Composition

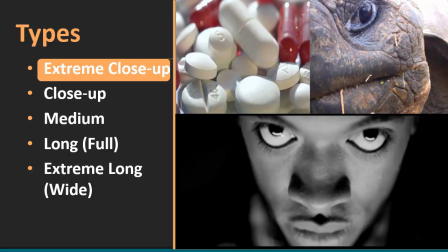(3:58)
You might have the camera very close to the subject and really stress out the focal lens on your camera, especially if you're using your smartphone and trying to use the automated focus function.
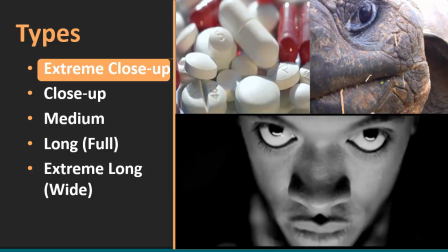(4:12)
Sometimes at extremely close levels it cannot resolve from such a close distance, and so you have to slowly back the camera up to find the right spot. Nevertheless, we do see some use of extreme close-ups in instructional videos.
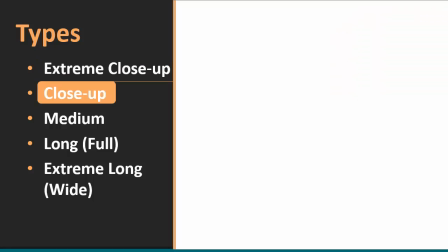(4:25)
More often we'll see close-up shots, of course,
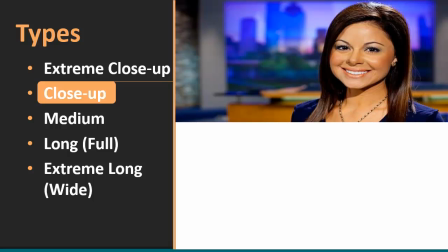(4:28)
and there is some degree of personal space that we need to discuss here with close-up shots. When you're shooting a host or some kind of on-camera talent, a close-up is considered a very intimate shot, and so we wouldn't normally use this if this were the instructor while she's teaching.
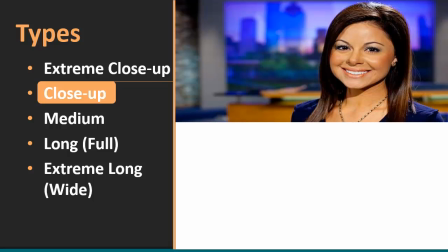(4:46)
We might use a shot like this at the very beginning as an intro sequence where we get to see her up close and personal, and then the other shots will be a little bit farther away. There is this unspoken professional distance that we tend to keep in instructional videos.
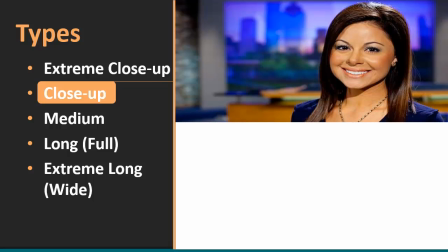(5:03)
And that's why medium shots are used more often than not. Nevertheless, you can certainly use a close-up shot. Just don't use it as the primary shot for most of your instructional sequences.
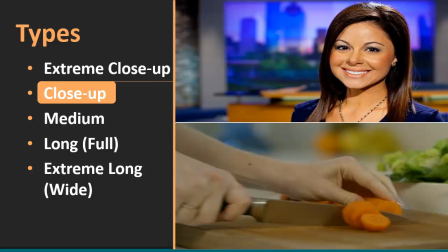(5:14)
And of course, close-ups are extremely useful in instructional productions when you're trying to demonstrate something. In this case, we've got obviously a tight shot on the hands that are cutting this carrot. Would obviously be part of a cooking show, but it could be any type of mechanical or kinesthetic type of demonstration.
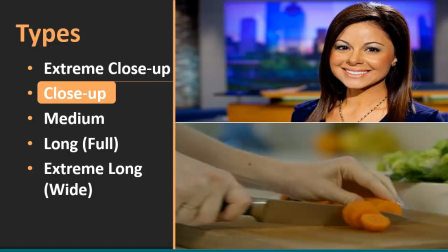(5:33)
Close-ups are very, very useful for cutaway footage. You have a shot of the head, a talking head, and then we go straight to some type of close-up cutaway.
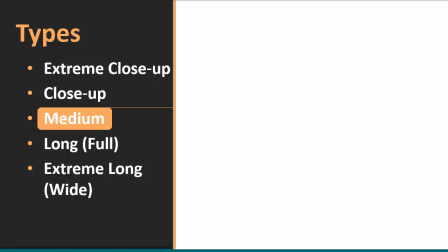(5:41)
Very, very common technique. Medium shots, probably the most common we see in instructional presentations, just like we said before.
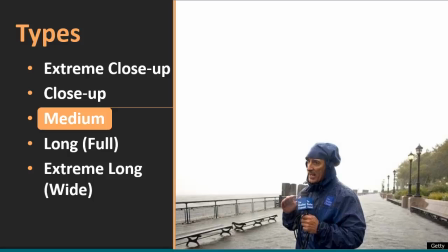(5:50)
And of course, one of the icons of instructional videography, even though we don't think of it, we learn something probably every time we're on the videography. And one of the things we've learned is that if Jim Cantore shows up in your neighborhood, you better batten down the hatches because bad things are coming.
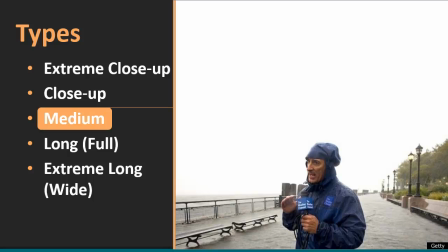(6:06)
And you can see here in this classic shot from the New Jersey hurricane how the framing starts at about just above what would be belt level and then raises up to a little bit over his head.
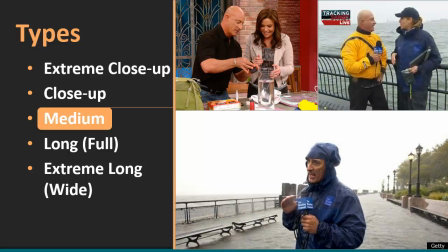(6:16)
And these other shots up here, again, this is our tribute to Jim Cantore, I guess. I simply want you to notice how what people define as medium sometimes can be varied. For example, in this shot up here in the top right-hand side, you can see some people would get bent out of shape and call this actually a medium-long shot.
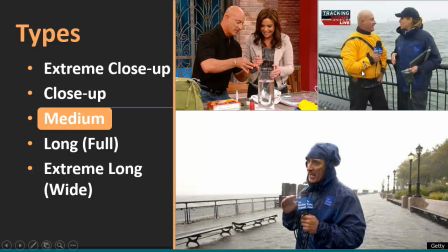(6:35)
Others would simply call it medium shot. So just know that anywhere from the belt line down to about the knees is pretty safe area to shoot. It just depends on what exactly it is you're trying to capture. Inside set design shots, in this case, you got a table blocking their hips, but again, it's still considered a medium shot.
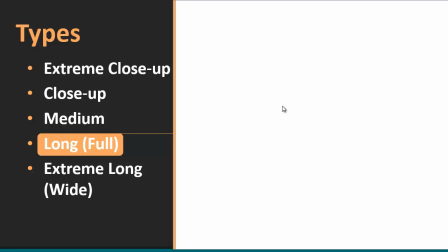(6:55)
For long shots, we tend to use long shots to capture the entire subject,
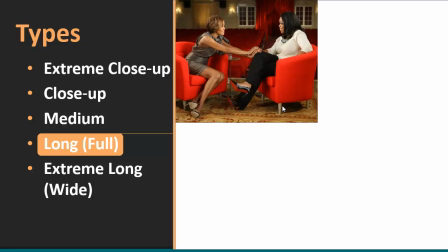(7:02)
and that subject's usually in full frame doing something. For example, here we've got Oprah and Whitney, and we can see from top to bottom their shoes up to their head while the interview is taking place.
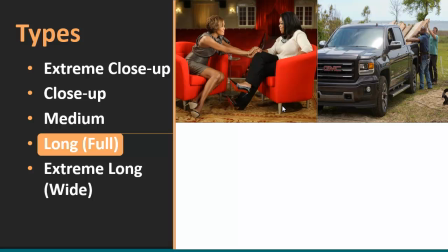(7:15)
In this shot here, we've got some workers unloading some material from the back of this truck. You'll notice that the truck here actually takes up more space than the subjects do. In this case, obviously, that we're dealing with a home renovation show. You've got a truck very conveniently placed.
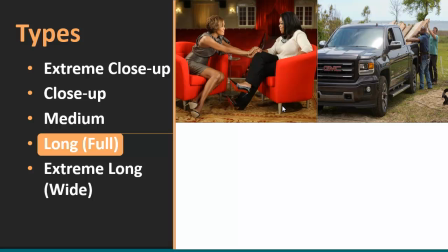(7:35)
This may be simple marketing product placement agreements here between the production company and GM. I don't know, but it certainly seems that way. Nevertheless, the point is, in a long shot, you get to see everything in action.
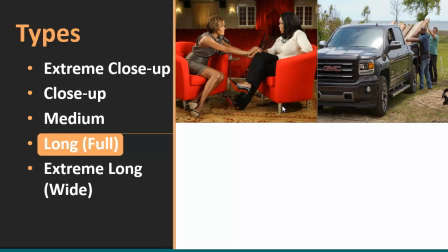(7:49)
So these guys are unloading, and you get to see most of the truck as well. In this skiing shot here, we can see the actors coming down.
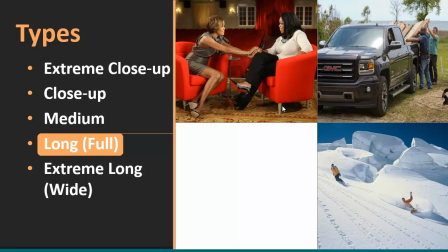(7:56)
It's hard to call them actors, I know, but coming down the slopes there, doing their thing. They're in the context of their activity.